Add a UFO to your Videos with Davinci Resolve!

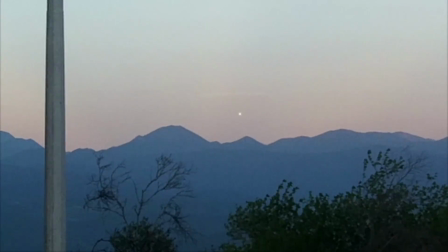(0:00)
UFOs, strange lights in the sky, aliens. Are they real? I don't know, but I can show you how to make cool shots like that in DaVinci Resolve. First, grab your phone and start filming the sky.
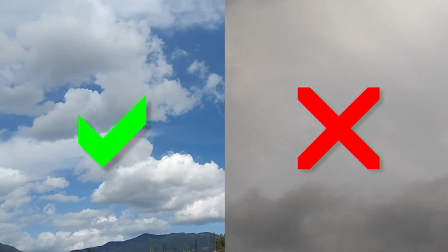(0:12)
I would keep it close to the horizon so that you have details for tracking later. All right, so I've got my footage here in Resolve.
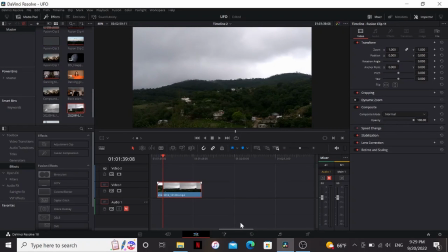(0:18)
Just gonna right click, new Fusion clip, and hop on into Fusion.
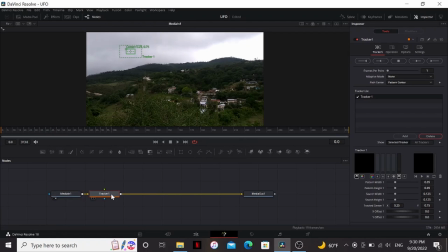(0:22)
All right, first off, let's add a tracker. So I'm gonna bring that over somewhere with high contrast. I think this house right here looks good. So if we want to track the scale and rotation of this, we need to add another tracker. Now I'm going to set the adaptive mode to best match and just track forward.
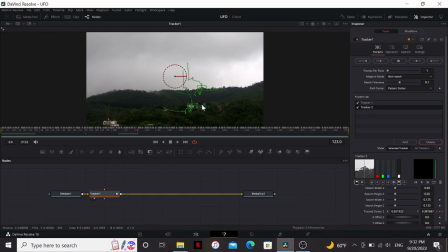(0:42)
Now I was able to get a good track out of this, but if your trackers start going wonky and go off for one frame, what you can do is take the center on that frame and bring it back to wherever you want it to be.
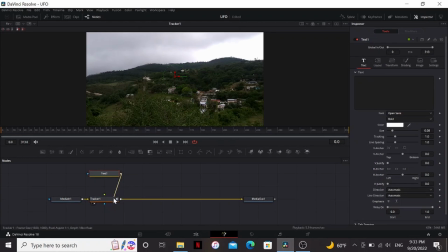(0:50)
All right, now let's see how that track looks. Let's bring down a text, then something like track. Then the tracker, we need to set the operation to match move. And if we play that,
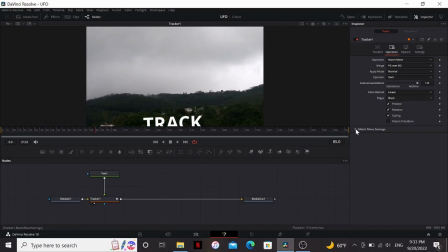(1:05)
our text is sticking to that mountain really well. Now under the match move settings, you'll see the reference, there's start and end.
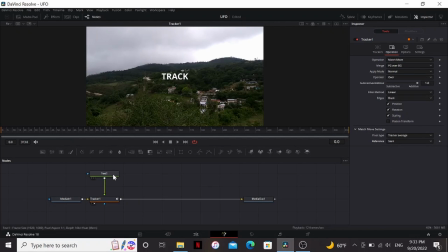(1:13)
So right now it's set on start. So if I go to the first frame, the text is in exactly the same place as it is from the text node.
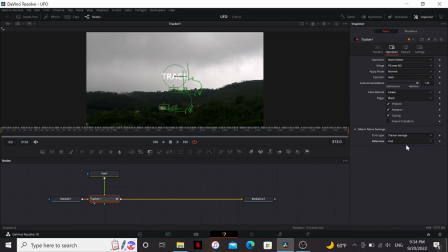(1:19)
But if I go to the last frame, you see it's zoomed in a little bit. If I switch it to end, you can see it's centered on the last frame, but on the first frame it's zoomed out. So for this, since we're zooming in, I want the most detail when it's zoomed in, so I'm gonna set the reference to end.
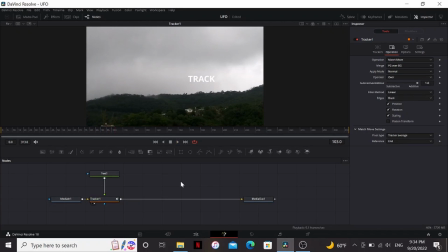(1:31)
Now really a good track does 60% of the work in this effect. So let's delete the text and bring down a background node.
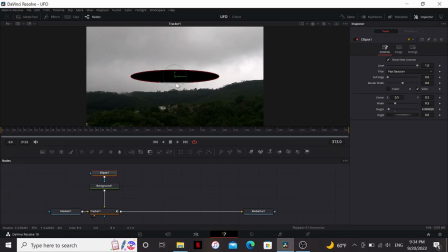(1:38)
Then I'm gonna add an ellipse to that background node. So I'm just gonna squeeze it down and play with the size until I get a kind of UFO shape.
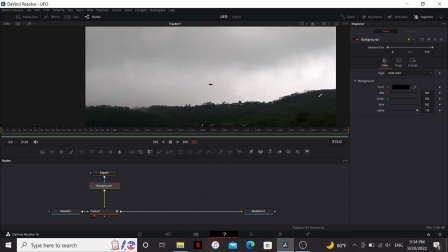(1:46)
I'm also gonna take the background and just choose a color that looks kind of black in this area. Because the further away something is, the lighter the black point gets, so you wanna match that.
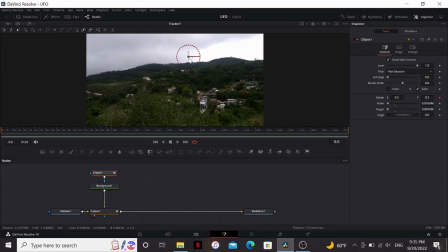(1:55)
One thing you can do is put a keyframe on the center and move that to wherever we want it to be, maybe over here.
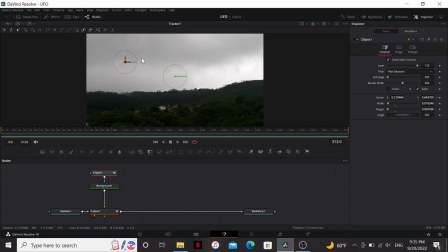(2:00)
And then the last frame, let's say it has moved over here. Yeah, that looks nice.
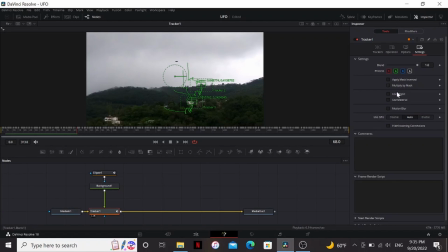(2:06)
One thing we can do to really up the realism of this is under the settings of the tracker, we can just turn on motion blur and maybe bring up the quality a little bit.
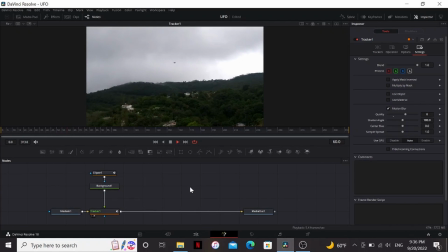(2:14)
So now our UFO has actual motion blur and it really looks like it's in the footage.
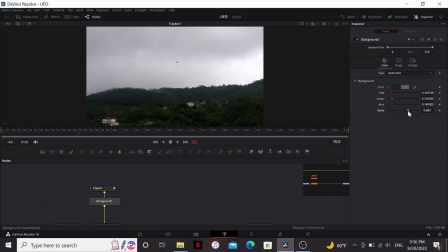(2:18)
One thing I might do, since it's pretty cloudy, I might bring down the alpha a little bit, so it looks like it's kind of blending behind the clouds a little bit. This won't work in every situation, but it looks nice for this shot. So now I'll start compositing this to make it fit in the shot better.
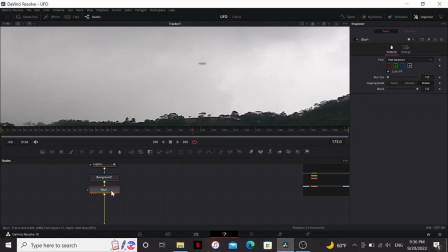(2:30)
First, I'm going to add a blur, because UFOs are always out of focus for some reason. So you can see the trees in this footage are really sharp, so let's add a sharpen.
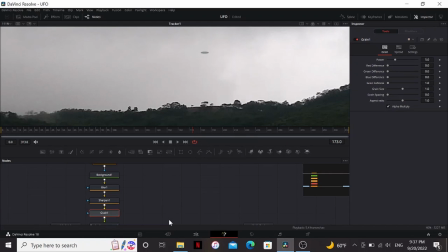(2:38)
That already looks better. I'm going to add a grain. And then finally, I think I'm going to add a JPEG damage.
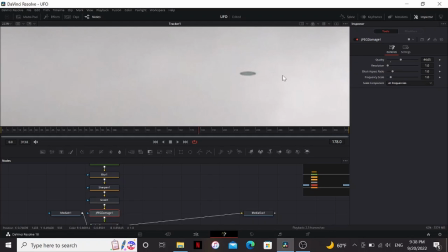(2:46)
And maybe just bring up the quality on that a little bit. So this already looks really good, and I think pretty convincing.
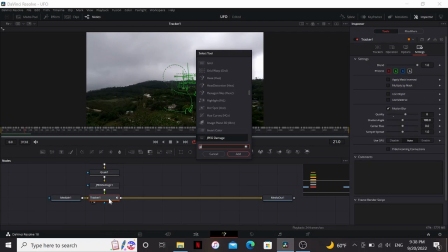(2:52)
But if you can't get it to look just right, one trick you can do to hide some of your imperfections is add a resize,
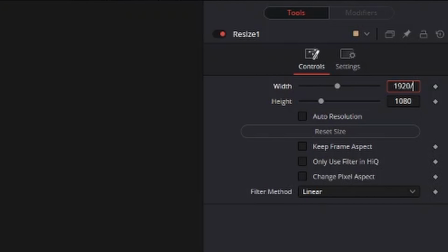(2:59)
and then divide the width and the height by 4.
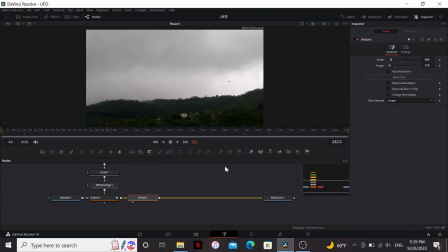(3:03)
Because even though phones can shoot in 4K these days, we're still getting UFO videos in the worst possible resolution. And of course, don't go like posting this on the internet and try to convince people it's real. This is just for fun, maybe prank your friends, something like that.
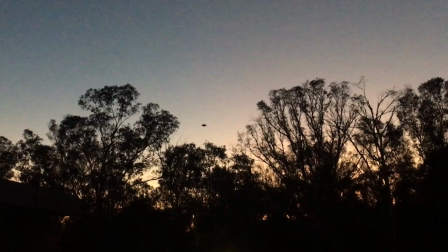(3:17)
And there's no right way to do this effect, so really use your imagination. Try playing with the shape of the UFO, or the color, maybe add a little bit of glow. Or you could just be way less subtle and just track in a picture of something. You could also try adding a 3D spaceship to your scene, and if you don't know how to do that, then check out this video here.